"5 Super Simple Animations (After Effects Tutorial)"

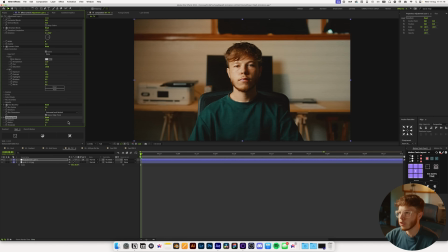And you can play around with the look of this, set it up however much you want. I think the default settings look pretty good. But that is essentially how you would fake the CRT kind of grungier look, and you can just use this effect stack and apply it to anything that you want and it'll get this look. So pretty simple, pretty quick, and it'll definitely do the job, especially once we add everything else to it.
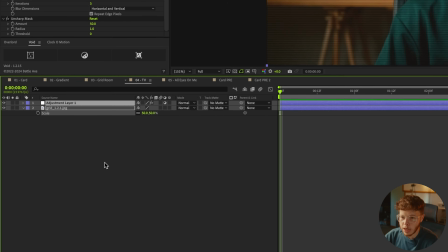But now let's say this is our footage, then we'll go ahead and pre-compose this, and we'll just name this TV
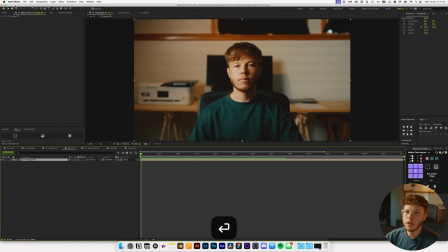footage pre, and then we can go back into our project folder, and we just want to make sure that,
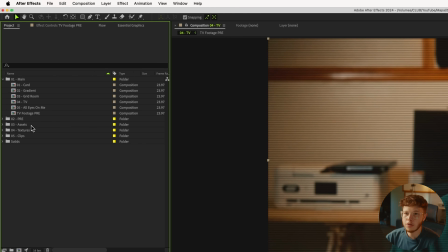let's say this is in assets and TV footage is in pre, because it is a pre-comp. Now I've created this little scene here in
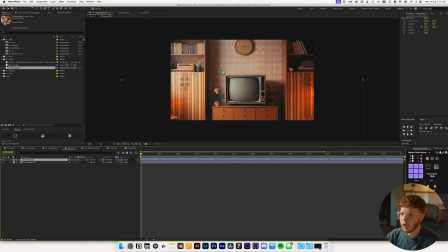Bing AI image generator, whatever, and it's pretty big, which is good. I've just used a Photoshop upscale to scale this up. But the main thing here is it has a super nice scene to it. It has a nice little TV, and it's gonna work perfectly for what we're trying to create here.
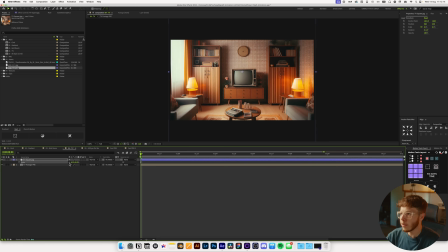I'm just gonna scale this down a little bit to fit on the sides and set the tone a little bit better.
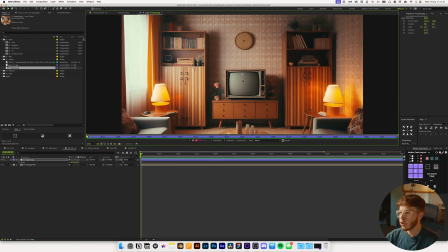And then we can double click this, and I'm just gonna zoom in here, and I just wanna mask out the screen here.
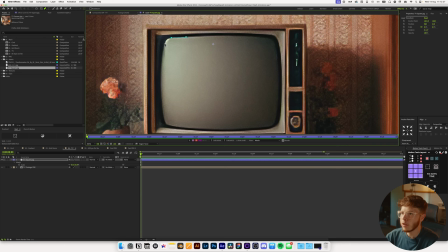So I'm just gonna go in and roughly create a mask here. So that looks pretty good.
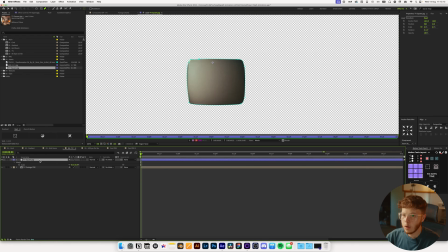And I am just gonna go back into the composition here. Boom.
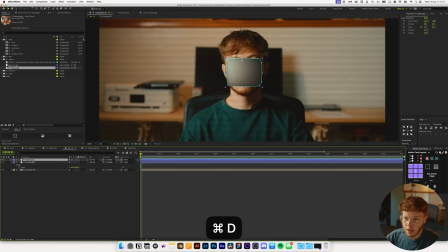So now we've got the TV cutout, and I'm just gonna duplicate this, and then I'm gonna name this TV cutout, and I'm gonna name this TV rest. And I'm just gonna sandwich our footage in between. And then I'm gonna hit M on the back, and I'm just gonna invert this.
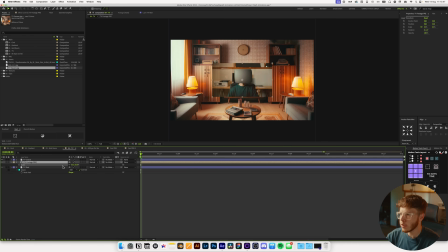Let's take this TV footage, and we're just gonna scale this down so it actually fits in the TV itself.
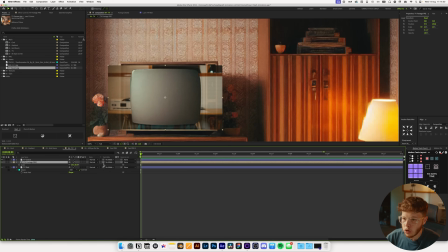And then we can use that as a track matte so we get the actual size of it. And we can, to the TV footage itself, we can add a optics compensation, which will just let us get that bulge.
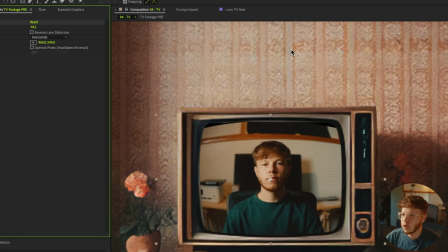So I'm just gonna increase the size of that a good bit. And you can see we just get that bulge kind of look, which is perfect.
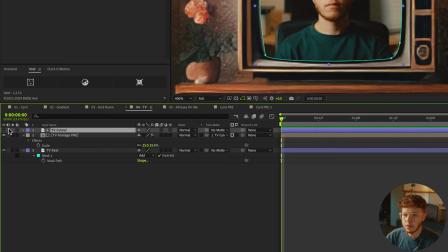Just increase that a little bit more so that everything is nice and decent. Re-enable the cutout, and then change the blending mode.
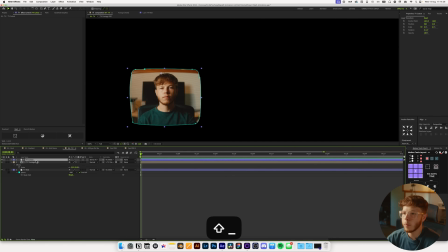You can play around with this, and the reason we want to do this is just to get a little bit of that reflection that we get on the TV itself.
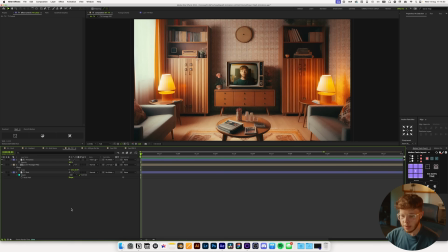So something like that might be pretty good. And from there, we can just create a null. So I'm just going to right click and create a new null object. And I want to make sure that this null object is in the middle of my face, or the middle of the TV, I should say.
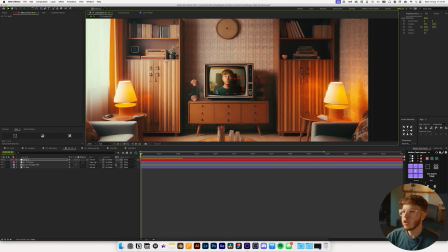So I'm just going to move that to be right there, just so that whenever we move this, that is our focal point.
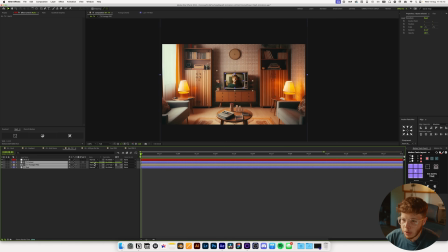Then we can take all of these and let's just link them to the null, and then that's pretty much it. So keyframe the position there and the scale as well, and then go back and increase that.
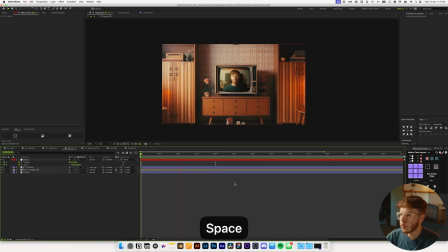There we have a nice little TV animation.
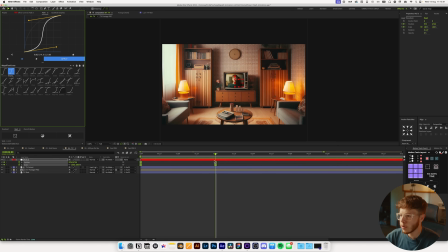You can reverse this whichever way you want, but this is a super simple way of adding just a little bit of that TV look to it. So that's how we would essentially fake it in After Effects. You can add a little bit of grain to this as well.
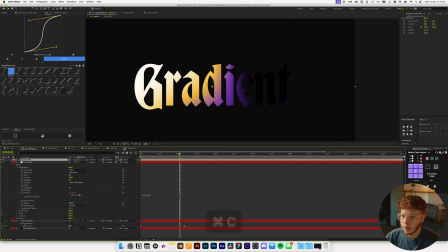We can just use the one we used previously. You can just copy this one, paste that in there just for a little bit of more grain.
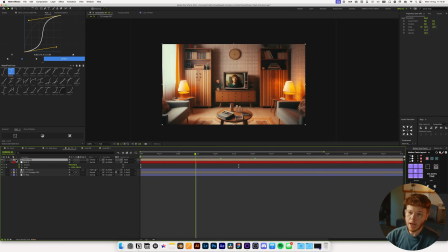You can add an adjustment layer to this as well.
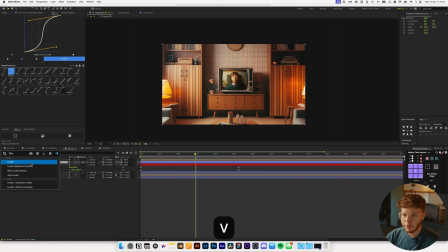So if I hit Shift Command Y, and let's just add a levels effect, and then just increase the highlights a little bit
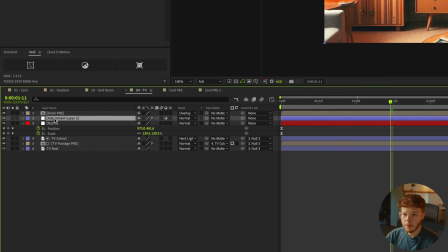like that, and then hit T to bring up the opacity, and then we can alt click it, and then we can add an expression. We can do a posterized time just to slow it down a little bit, maybe 6, and then we can do a wiggle 50 by 50.
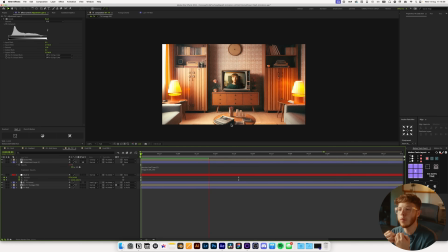That'll just give us a little bit of flicker, make it look a little bit more vintagey. Just all adds to the feel of this. Now the benefit of doing it this way is that you can create a scene around it. The two other ways, it might be a little bit more difficult depending on your situation. The other way to do it is in Blender, where you can create your own scene. It'll be a little bit more 3D looking, but you'll still need to do the footage treatment. However, you will get a nicer reflection on it as well, especially if you know how to use materials. The last way, the most complicated, but in my opinion probably also the sexiest one, is to actually use an old CRT TV and display the footage on there.
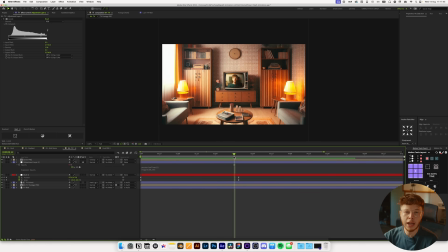Now you'll have a harder time with the set design. This is just probably the easiest way, and you can add a little bit of stylization to make it look really good like we just have right here.